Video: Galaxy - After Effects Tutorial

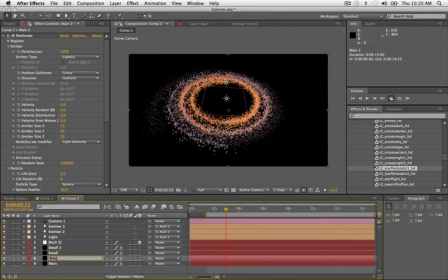[8:16]
So let's go ahead and change the name of this to smoke. All right, and we're gonna go into the particle and change the type from sphere to cloudlet. And then adjust the size.
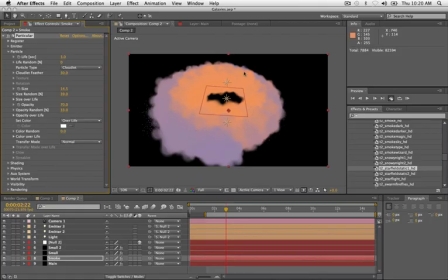[8:34]
And you wanna make sure that, yeah, it looks terrible, but you wanna make sure that your whole circle right here is filled in. So you wanna get rid of this black. You wanna fill it up until there is no more black.
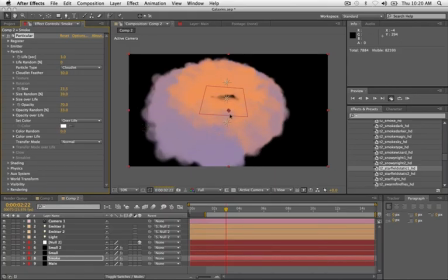[8:49]
It's just one big blob. So that looks pretty good. And then lower the opacity to about 2. We can start at 2.
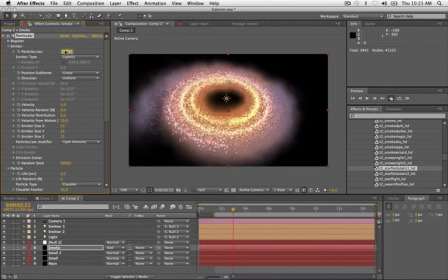[9:04]
And then make sure you lower your particle count to about 120.
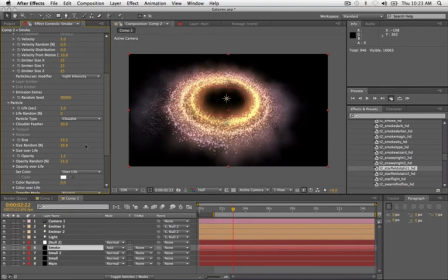[9:15]
The opacity a little bit more. There we go. So that's what we're looking for. And then you can change the transfer mode to add, or you can keep it normal. I like it because it adds some glow in the center there.
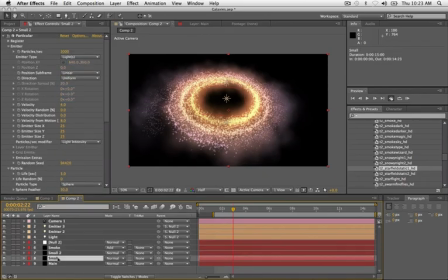[9:28]
You're probably going to want to take one of your small particle layers and make it add as well, just so you kind of get some depth in there. I mean, galaxies are pretty bright.
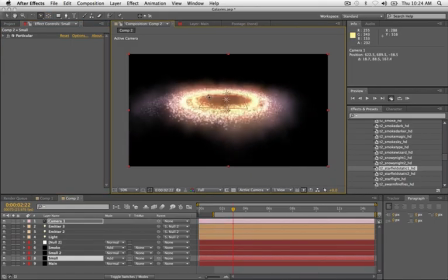[9:46]
Okay, so we can rotate in here and you can see we have a galaxy looking thing.
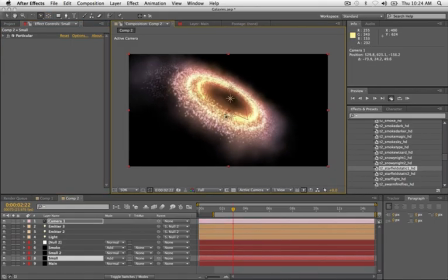[9:51]
It's pretty cool looking.
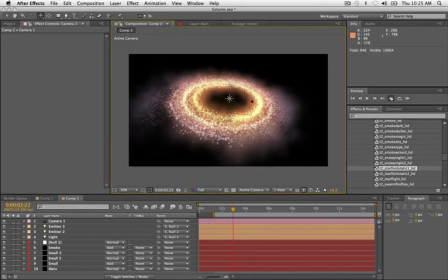[9:57]
Now you need to get into creating the center. We need the hot center part of the galaxy.
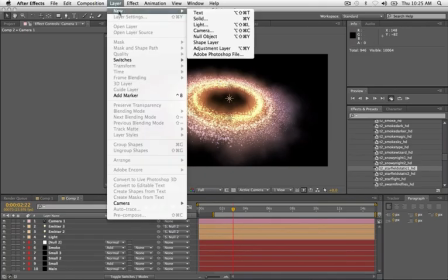[10:03]
So let's create a new solid.
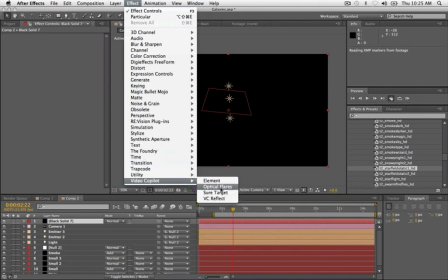[10:08]
And I'm going to add optical flares, but like I said, you can use Knoll Light Factory.
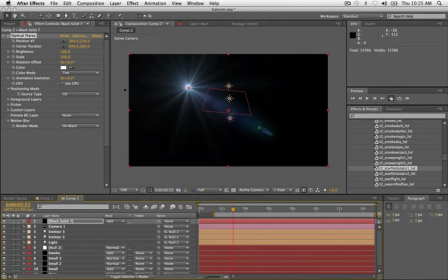[10:15]
Change it to add.
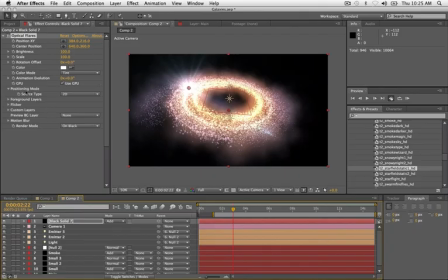[10:18]
And then you're going to want to change your positioning mode source type from 2D to track lights.
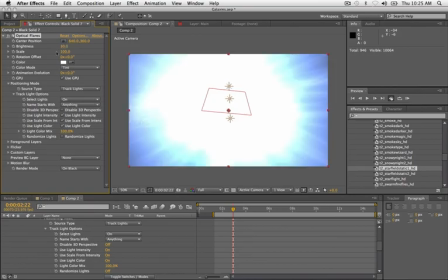[10:26]
Now we kind of have the problem of it's really bright because we have three lights.
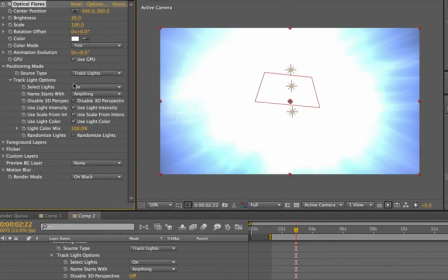[10:34]
Go into your track lights options. Name starts with anything.
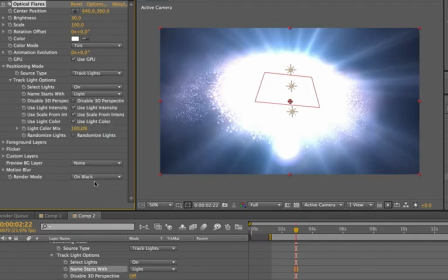[10:42]
Change that to light. That's why we renamed it light. So now it's only going to be on the center object, the center light.
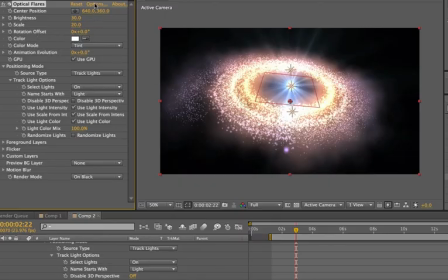[10:50]
You can see there's nothing coming out of these two. Let's go into our options and mess around with some presets.
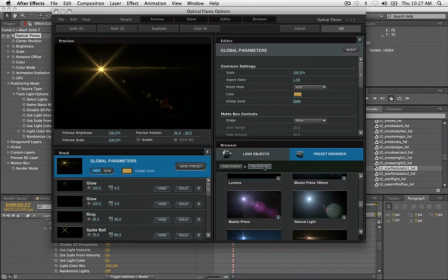[11:00]
Okay, if you've downloaded Pro Presets, there's one called Natural Light that works really well.
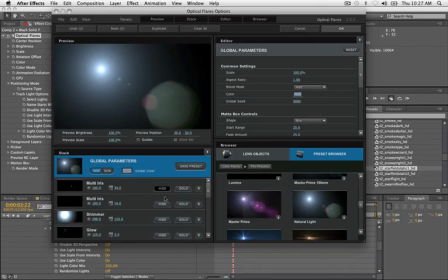[11:06]
You're just going to want to hide some of these irises. Change the global color to more of a sun color. There we go.
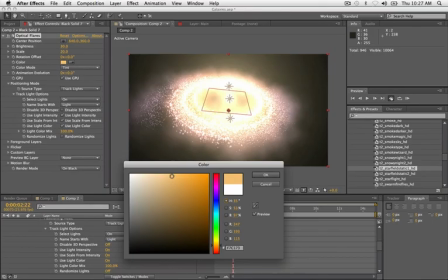[11:25]
And then I would even go so far as to tint it an orange color.
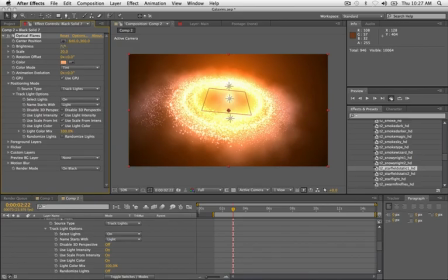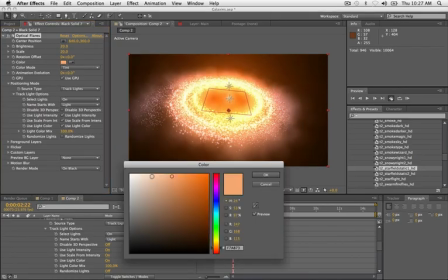[11:36]
Maybe a little bit too much.
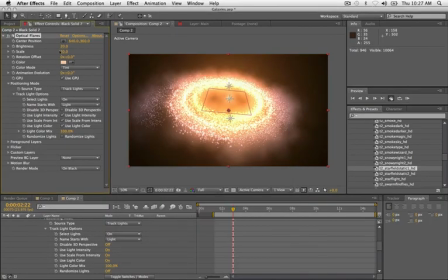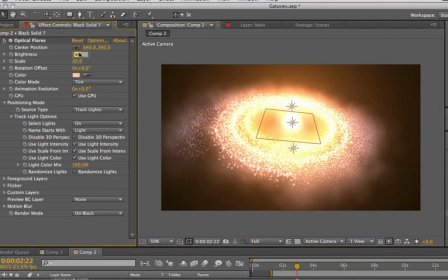[11:43]
Then all you have to do is adjust the brightness and scale to a setting that you like.
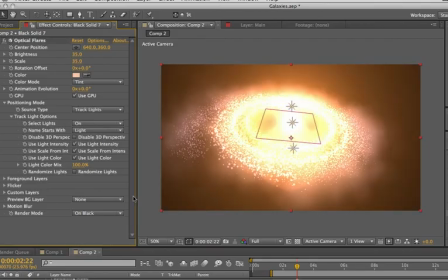[11:49]
Your galaxy can be as bright or as dim as you'd like it to be.
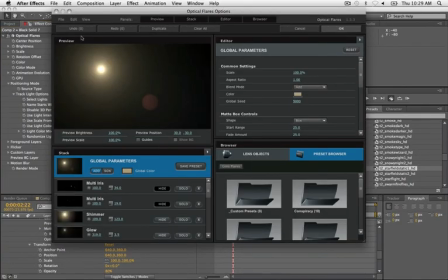[11:59]
In my original example, I also
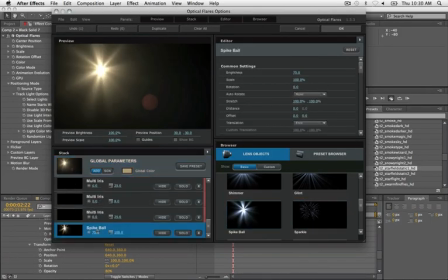[12:04]
added a spike ball to the flare and lowered how big it was.
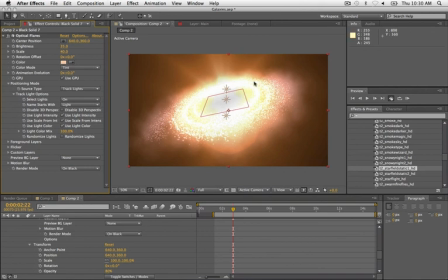[12:14]
That way there was light shooting off of the top of it.
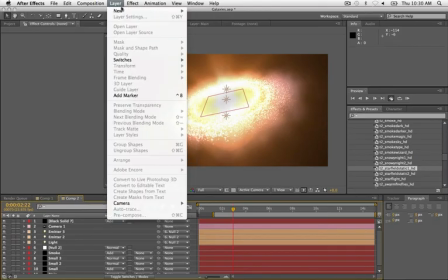[12:20]
So let's go ahead and add a new solid.